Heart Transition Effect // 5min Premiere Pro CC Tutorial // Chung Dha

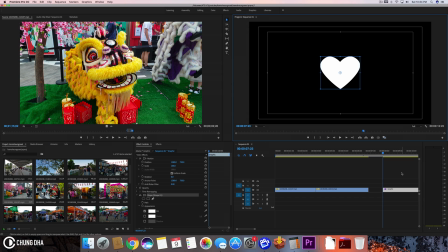158s
So we are now going to move this to here
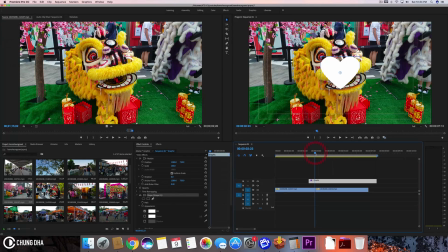163s
and I think I want this effect to be a full second so the heart shape is much more visible because if it's like a really like 15 frames it would be so fast that your eyes would not even register that there was a
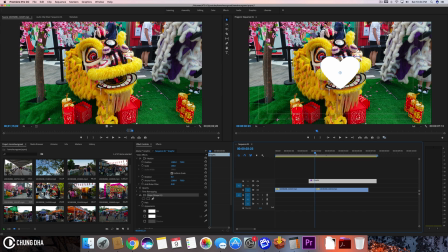180s
heart shape coming past so we're here between the two clips or we're
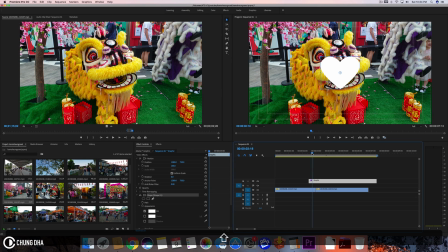186s
going to hold down shift arrow down to go in between the two clips now hold down shift
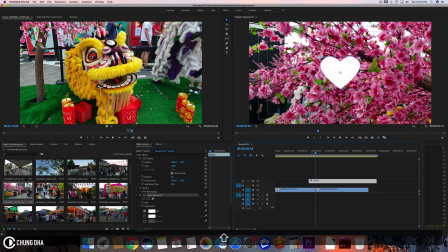192s
and arrow to the left five times for 25 frames because i'm on a 25 frame timeline or 25 pal so that's why for me is that is one second so hold down shift arrow to the left five times one
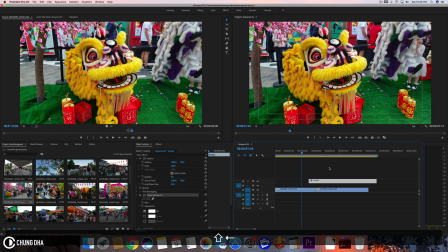209s
two three four five and now we're going to drag this heart over here
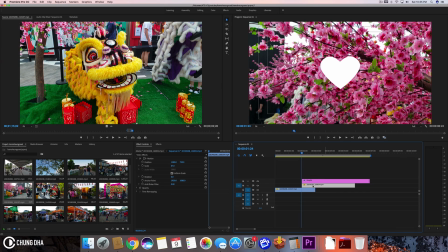214s
this clip over here and i'm going to arrow down once
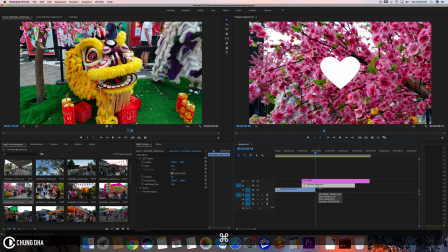219s
to jump here to cut this clip here this one we can drag down so it doesn't interfere and this one we can make it shorter like
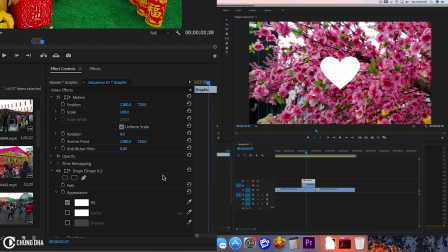230s
this and now we are going to add keyframes to the heart we're going to move all the way to the front here scale this down to zero press this
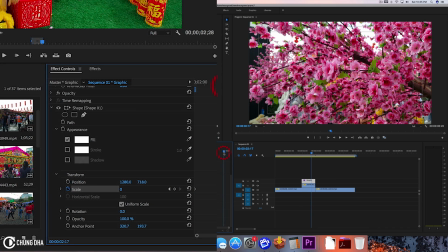241s
stopwatch to add a keyframe and now we're going to make
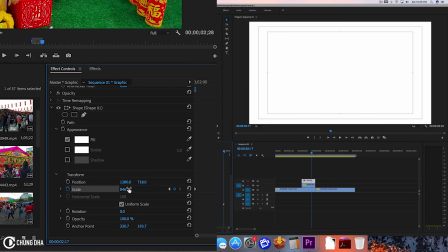247s
this all the way big until it fills the screen sure just fill the screen and now drag this keyframe all the way to the end now when we play this you can see this heart coming out
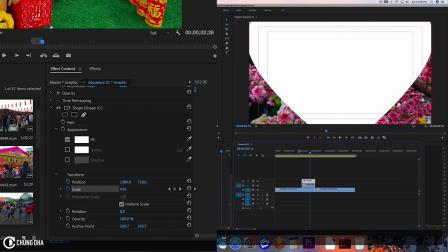264s
and maybe if you find it still too fast and you want it to be slower we can make it's a little bit more with a badger at the beginning so it's
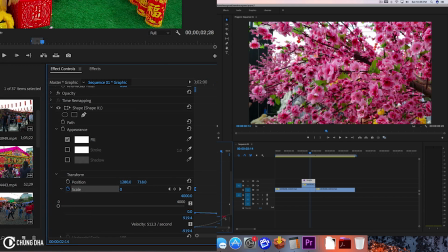278s
much slower showing you a small heart instead of and then speed up for the bigger size like this check this out and now we can see it's slowly comes in like a small heart and then like quickly becomes
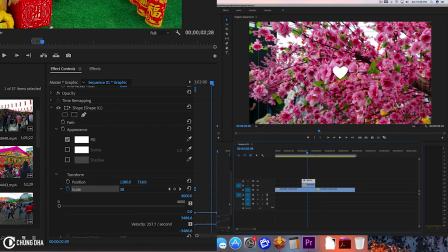297s
really big that makes it more visible to see that small hearts and also like this is quite similar to like a Batman logo effect and you could add the sound effect of like so that would be like a
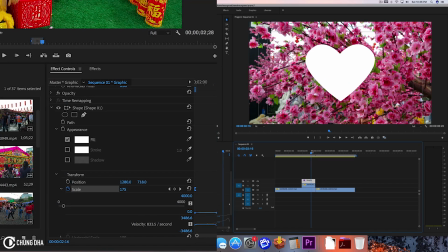317s
Batman kind of effect so now we of course we're going to make sure that this cuts out the
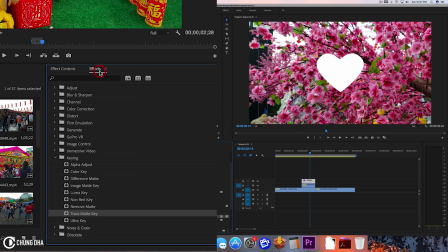327s
image or the video behind it so we are going to affect and now we're going to use inside of the video effects we go to keying and then use track matte key check this onto the clip here and go to fx control and we're going to choose at matte
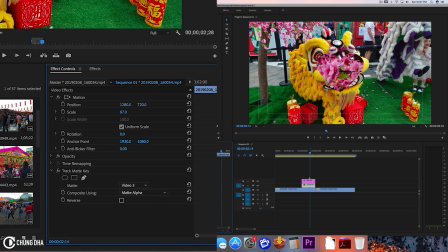346s
choose video free where the graphics is so now when we play this we see this heart transition so see this cut out of heart and then transition it
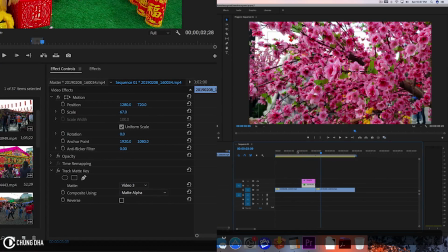359s
so it's a very simple transition and hope you guys found this very useful and if you want to see more upcoming videos please hit that subscribe button here below and also make sure to hit that bell icon so you're always updated when i post a new video thank you guys for watching and i'll see you next time bye bye